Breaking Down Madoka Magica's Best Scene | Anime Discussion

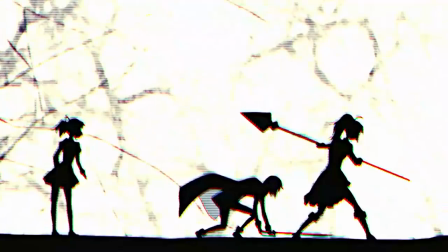[0:00] And there's nothing I can do about it now! Hey! I can do this alone. Get out of my way.
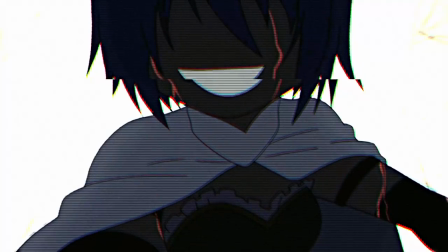[0:05] I don't feel any pain anymore!
Anytime is a good time to talk about Monica Magica once again, and today we'll be going over its most striking scene, the witch fight from episode 7 into episode 8. For an anime that showed off some very distinctive visuals with its main enemy, the witches, this scene is a sharp left turn, ditching most of the elements that were key to those previous fights. This marks the toning point in the anime, with the only remaining named witch fights being Sayaka herself and then Valpargnus knocked. It's safe to say this scene had to deliver as things amp up and the focus changes from magical girls fighting witches to them fighting their own failures. And it did. I'd argue this is one of the best scenes in anime from a technical standpoint as well as overall one of the most memorable and emotional, so I'm excited to break down exactly why I think this and delve deeper into another of anime's greatest scenes. Also, I'll be summarizing a lot of what I discussed in my previous video on Sayaka, so it may be good to check out that from the card on screen before or after, but it's not necessary either.
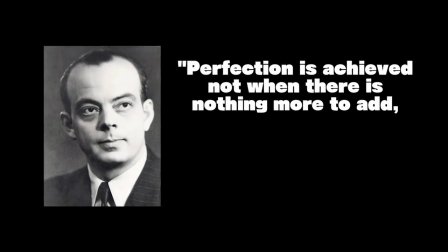[1:13]
Perfection is achieved not when there is nothing more to add, but when there is nothing left to take away.
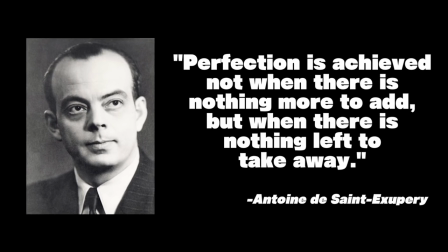[1:18]
This classic quote from Antoni de Saint-Experie sums up how this scene became such a mark of perfection. It took a formula that was developed in the episodes prior and simplified it down to just the bare necessities, flipping the script on most of them to create a distinct turning point. So to cover this scene, we first have to look at the witch fights that came before it, and the key elements that composed those scenes. This isn't an exhaustive list, and I'm sure someone with more experience with this kind of analysis could find even more or do a better job,
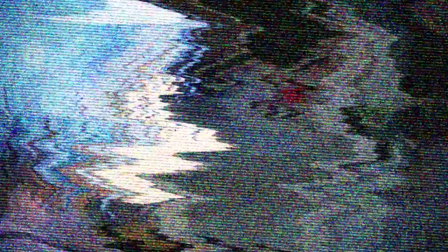[1:47]
but these are the ones that I found. First and most obviously, we have the animation.
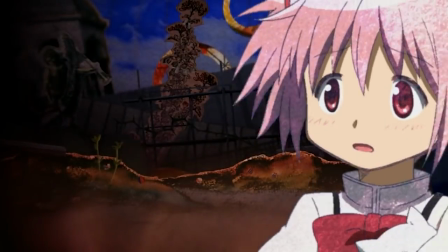[1:53]
One of the focal points of the series, it features an almost paper-like quality,
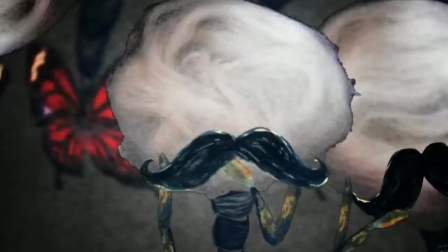[1:57]
like you actually cut these shapes out and made a stop motion that covered the key aspects of these witches' former lives.
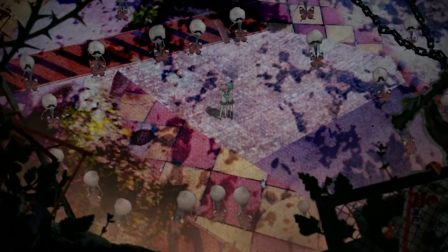[2:03]
That in itself is very fitting, giving us a service level of detail about these witches and leaving the rest up to a mystery.
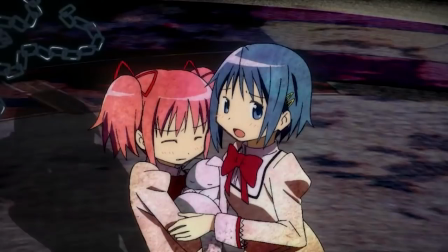[2:10]
It's as if you actually cut out sections of their former personalities and pasted them in here.
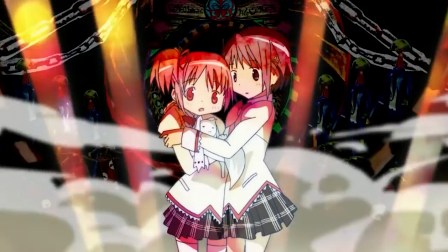[2:15]
That in itself is a key aspect to highlight the use of specific imagery for each witch.
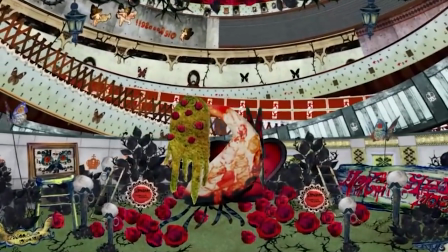[2:21]
So much so you might even be able to say these scenes are somewhat overdesigned. They're very busy and full of detail that's never expanded upon or seen again.
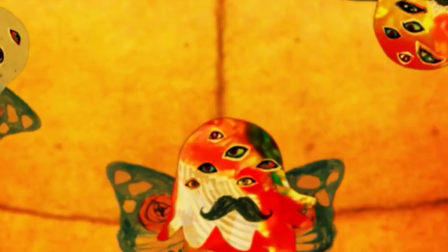[2:30]
It's almost dizzying how much is happening, and you could never put any meaning to all of it.
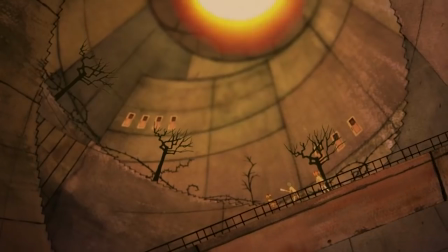[2:34]
And that's likely the point, as Madoka and Sayaka face the dizzying reality of an entirely new world that existed under their noses.
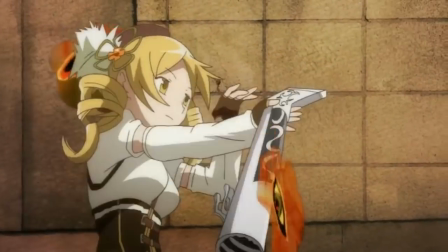[2:42]
It's a confusing time with a lot happening, and that's very much mirrored here.
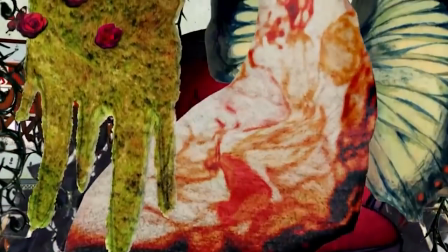[2:47]
Part of this same beast, but something else I'd like to call out by name, is the use of color.
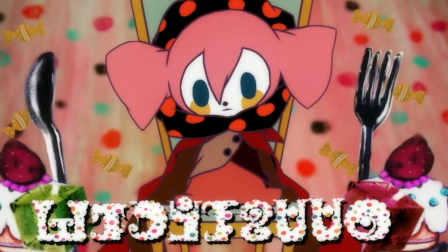[2:52]
It adds to this fittingly over-designed feeling, with each witch tossing an excessive palette onto the screen.
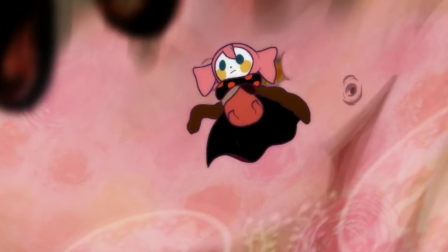[2:57]
Despite being shells of their former selves, these characters are all vibrant and colorful, an interesting contrast to highlight just how odd this world is.
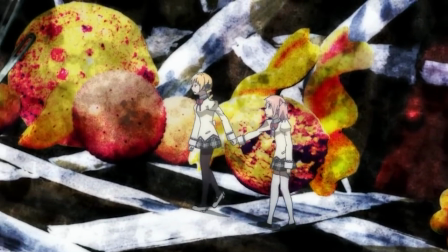[3:05]
The main characters maintain their usual animation however, which is more than just a stylistic choice.
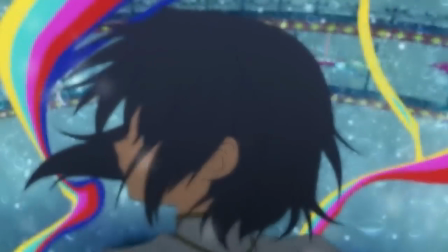[3:11]
As witches are the enemies of magical girls, it makes sense for them to be shown distinctly.
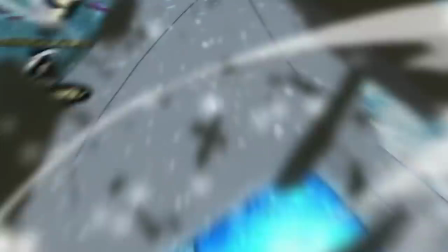[3:16]
These are two different worlds colliding, not a single one, at least not as far as they know.
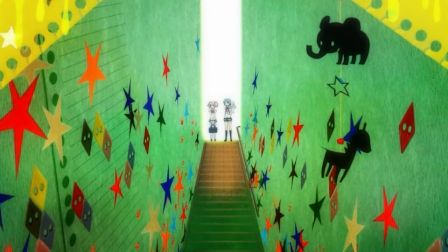[3:22]
Now it's not just the witches that have these distinctive animation choices, each one is contained within a labyrinth and that's something else of note.
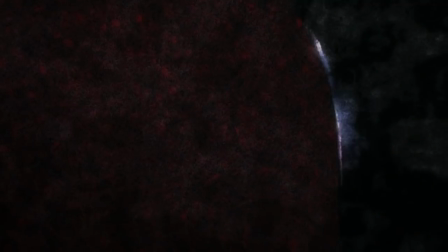[3:30]
They don't just enter the world of these creatures and start fighting them, they first have to find them in hiding.
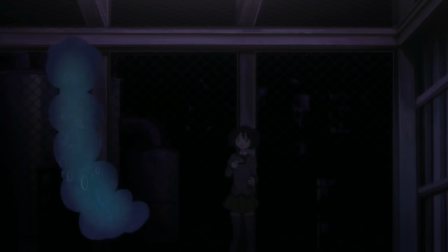[3:35]
Now the witch from episode 4, Kirsten doesn't feature a labyrinth which requires searching,
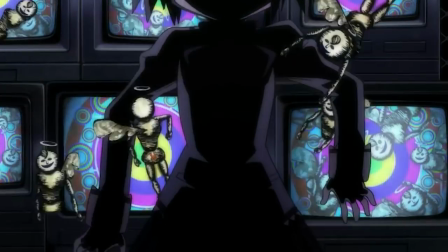[3:40]
but that's the one that actually seeks Monica out, so that's more of its fault than anything else.
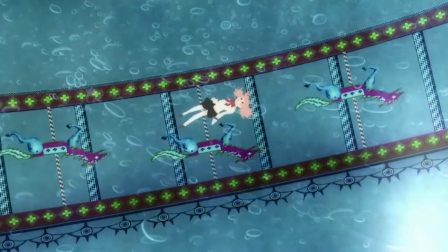[3:45]
It likely had one, but bypassed it to try and kill Madoka.
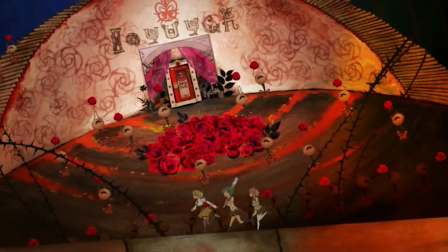[3:49]
So outside of that case, the anime is very clear to show its characters traveling long distances and genuinely searching as well,
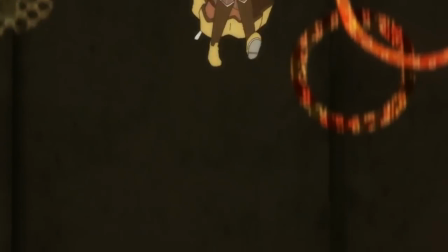[3:55]
looking around corners and checking individual doors. Each witch is quite the task before they've even met.
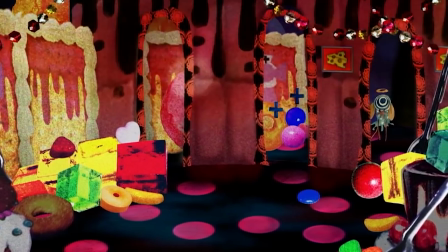[4:02]
Naturally though, the fight is the hardest part of all of this.